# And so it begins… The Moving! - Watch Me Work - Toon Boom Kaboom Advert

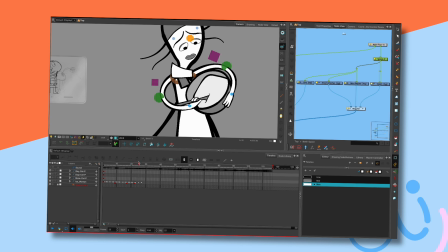3208s
I would say that comes up too quickly on this frame. You need some sense of it rolling around, otherwise it doesn't look right.
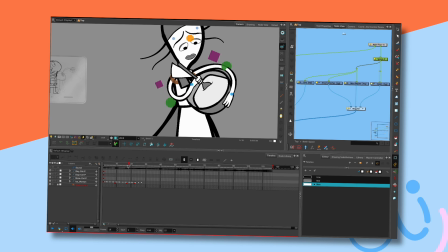3224s
Again, don't worry about the tidy up, we'll tackle that later, but that is a massive movement and then it sort of bounces too quickly. It needs to, if you imagine, I'm looking at the end of the spoon here, and you just watch the end of it as a curve.
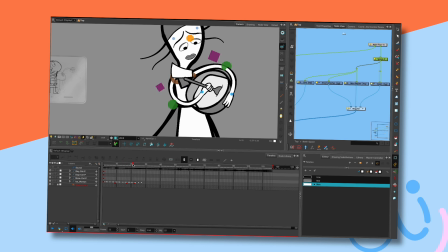3242s
There's no curve there, it's an L shape. If you look at this part here, bunk, it needs to curve around. Everything moves in the curve. So first of all, that's sort of wrong.
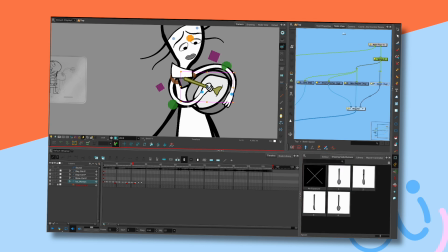3259s
So we need to adjust that. So again, drawing substitution, another frame, just get the end of it and move it like that. So we've sort of tricked some sense of false perspective. Then here it needs to come over a bit.
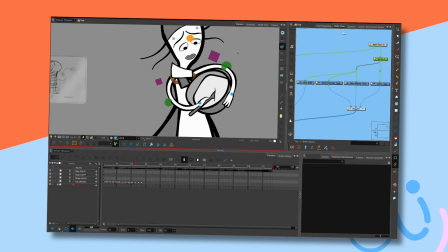3280s
And then by this stage, it needs to
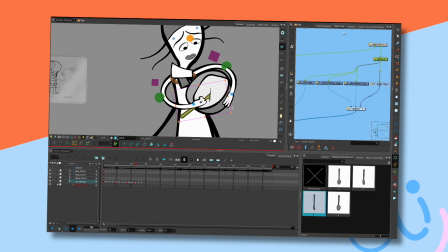3288s
be here, really. Again, we'll concentrate on
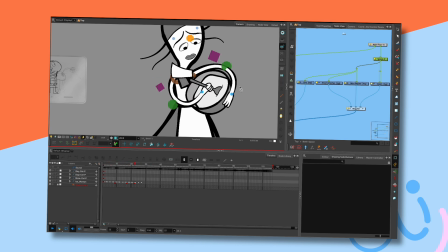3298s
Ah, now do you see how much nicer that looks? Right, so again, we'll fiddle around with the hand and now.
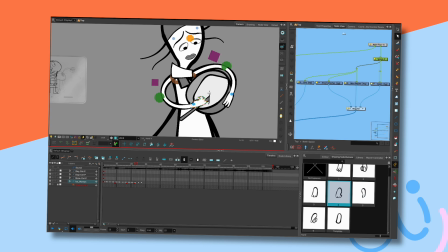3315s
So, oops. What about that? But swapped over. If I do that one, duplicate that,
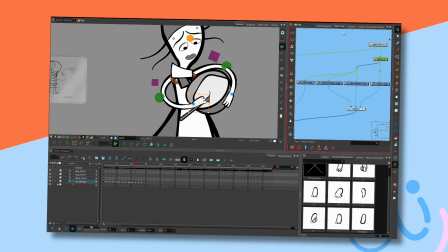3336s
and then just swap it so it's, get that, that's that.
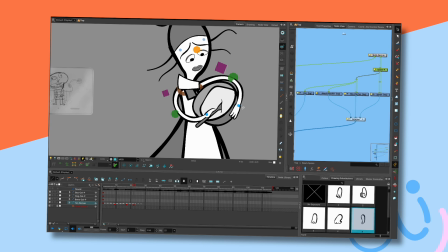3343s
Try and get that. It doesn't necessarily have to look fantastic, it's the movement we're concerned about. There, isn't that much nicer? Boom, boom, boom. Yeah, there we go. So we're still allowing a certain amount of curve for that. If that works, then the whole thing works.
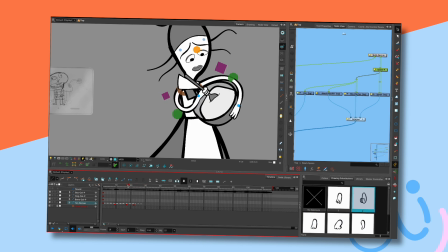3362s
Diddly diddly dee. It's a sharp curve, but it is a curve. Rolly. And it looks like she's rolling it around her hand now, which it didn't before. But it's all these little steps that you've got to go through. There we are.
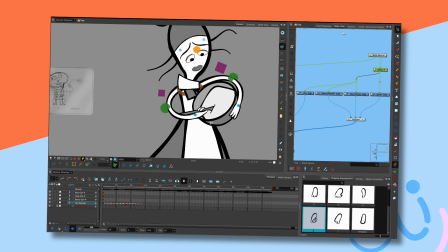3378s
And then it's at this point that she's going to dig and pull up. So I'll go through that movement now.
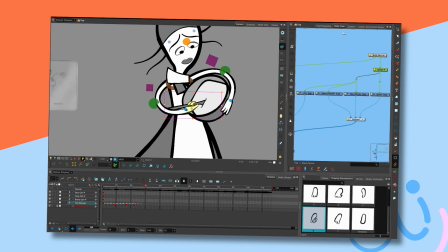3386s
Oh dear, that's better. So with this one, I've got to then push up into it.
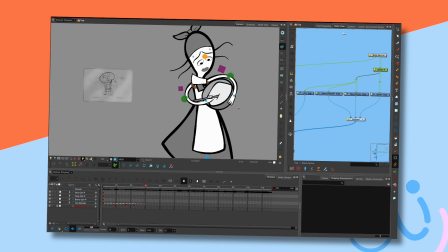3395s
So let's have a look at that. Now I'm conscious, if you look at this timeline here, I've got to do this 3 times,
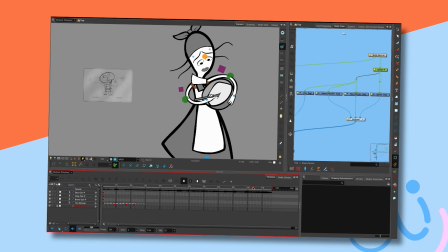3410s
which probably get me about there, and then she's got to look round. So I've got to have time to do it.
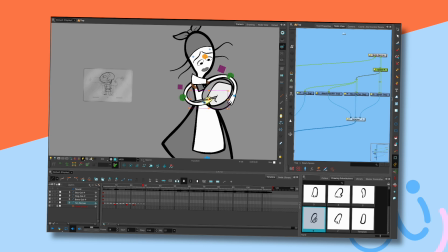3418s
And I would say, if I go there, and then do it on ones again. There. Ones get you through.
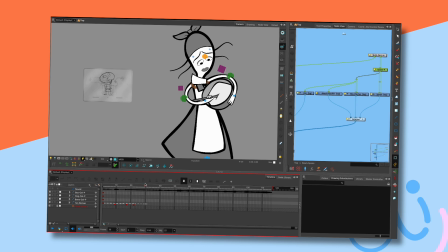3435s
Right, okay. Dig needs to go here. And that's far too sharp a curve, so dig. Oh, okay, that's no good. That's no good. Get it back.
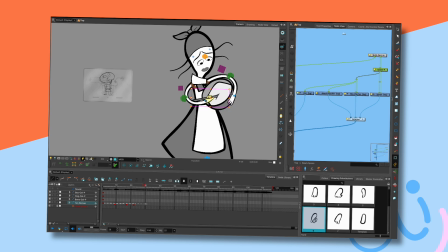3454s
That comes up too much, so it needs to come down.